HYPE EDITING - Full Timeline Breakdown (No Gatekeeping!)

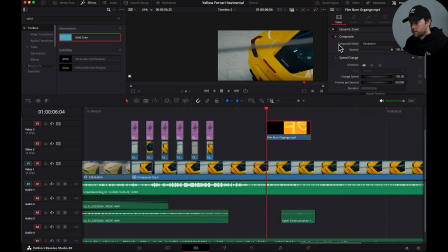When we just check the film burn itself, this is just a simple film burn. You just have to play around with it. Usually I don't know what I'm doing neither. This is how we all do it, right? As videographers or editors, we have no clue what we are doing. We just do shit and we create, we make stuff up. So if you don't know what you're doing, that's fine. Me neither.
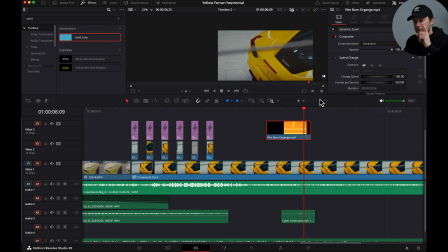So welcome, join the club. Here's something else that I do to spice up some clips. But first I want to invite you, if you want to become the best automotive filmmaker, you want to know exactly how I film cars, how I edit cars, and if you want to join live calls with internet's biggest automotive creators,
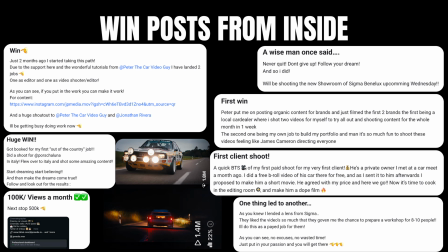you can join the #1 automotive filmmakers community. You can try it completely for free.
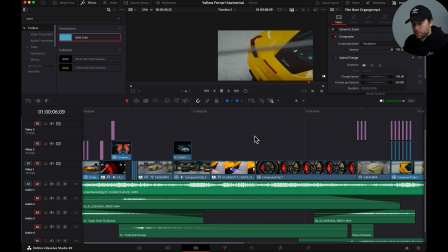Check the link in the description. So to spice up some clips, I cheated a little bit. I sped up some clips here and there. So for example, let's see which ones I actually did that with.
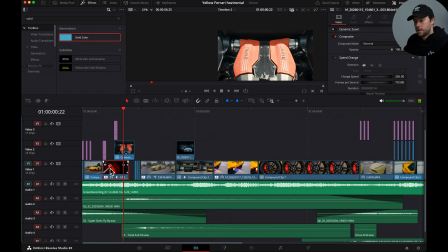Here, the speedometer, I sped it up, 265%. This one, I didn't sped it up. Yeah, I did sped it up, actually. Let's decompose in place. So you can see helps sped up.
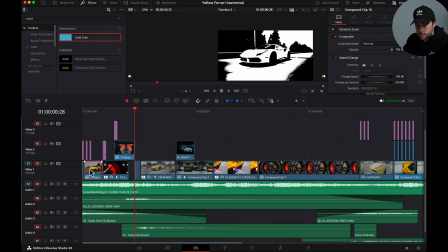And this one also, I see that it's a composed clip. So I sped it up to 177 just to bring that extra hype, bring that extra pump.
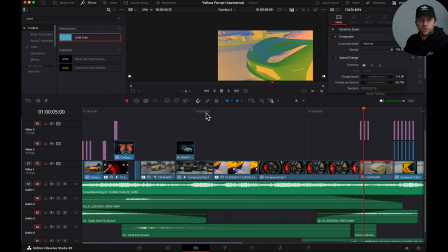Okay, next up. Then we've got some sound design. So first we have the original clip.
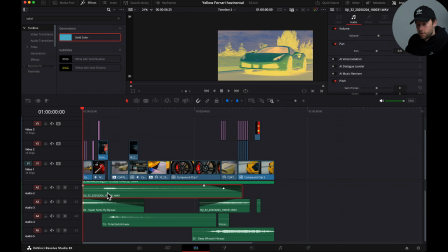Then I have the audio from the car, which I recorded with the DJI microphones.
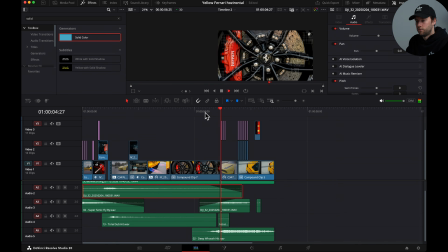So I have this one here, it's like, and here it's like, where he's also coming in.
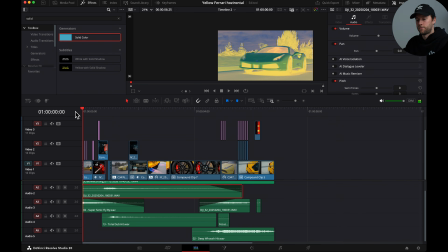Then we have added some extra sounds. So here we have the flyby, which is an ocular sound effect, the supersonic flyby. So that's like a good start, a good hook or attention grabber. Then we have the tonal subhit.
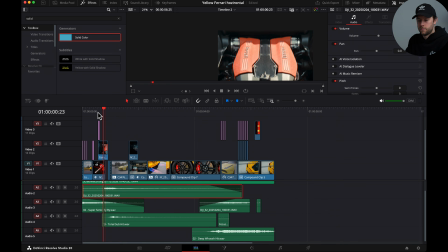It's like, and then it's perfect for a transition.
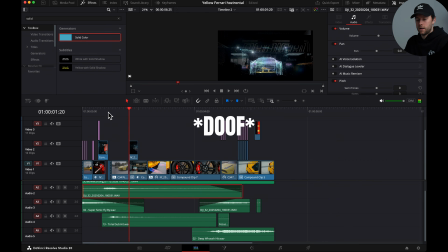So as you can see here, I bring it in here. Then we have a few other sound effects, also to kind of enhance these flash effects.
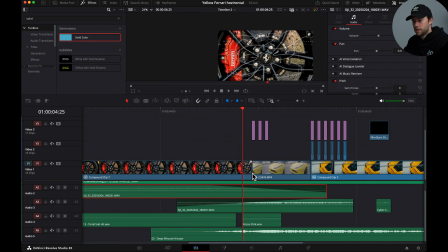I had here a focus click, like camera click, and then here we have a deep whoosh hit. So I use this one when the car also comes in.
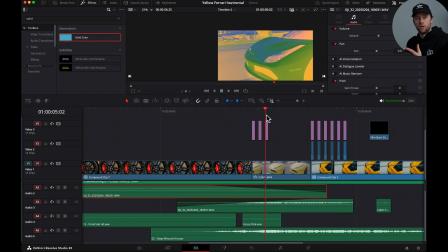So it's like, and then it kind of brings it all together in a juicy way.
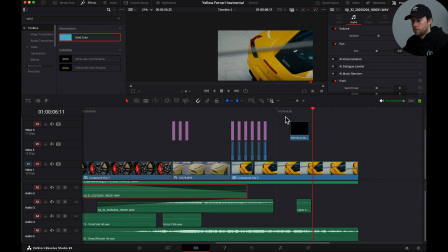And here we have like this. Then two more simple tricks to bring it all together, to spice it up just a little bit more.
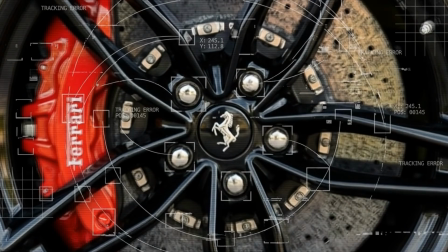I'm gonna do a zoom in, like it creates that extra dynamics, that extra little bit of motion.
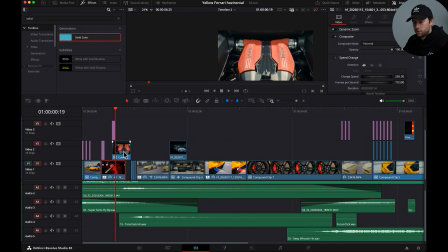So where do we do it? I do it here, I do it here, I do it here. Here I zoom in and I rotate slightly, so it follows the thing, the meter.
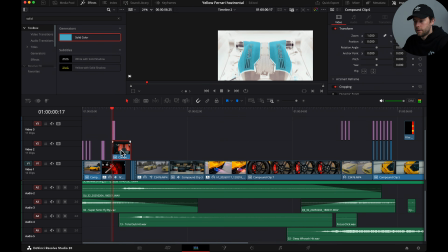So whoop, yep. Then here I'm gonna do a simple zoom in. In DaVinci you can just, here you can hit dynamic zoom,
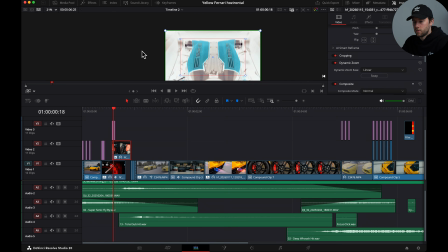and then if you open the dynamic zoom window, you can see it's going from the green to the red box.
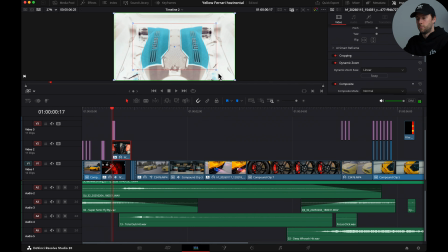So zoom. So if you make this smaller, your zoom in will be more aggressive, and you might want to swap it so it goes zooming in, otherwise it will zoom out. We want to zoom in. That's it for this one. So that makes it, again, more hype.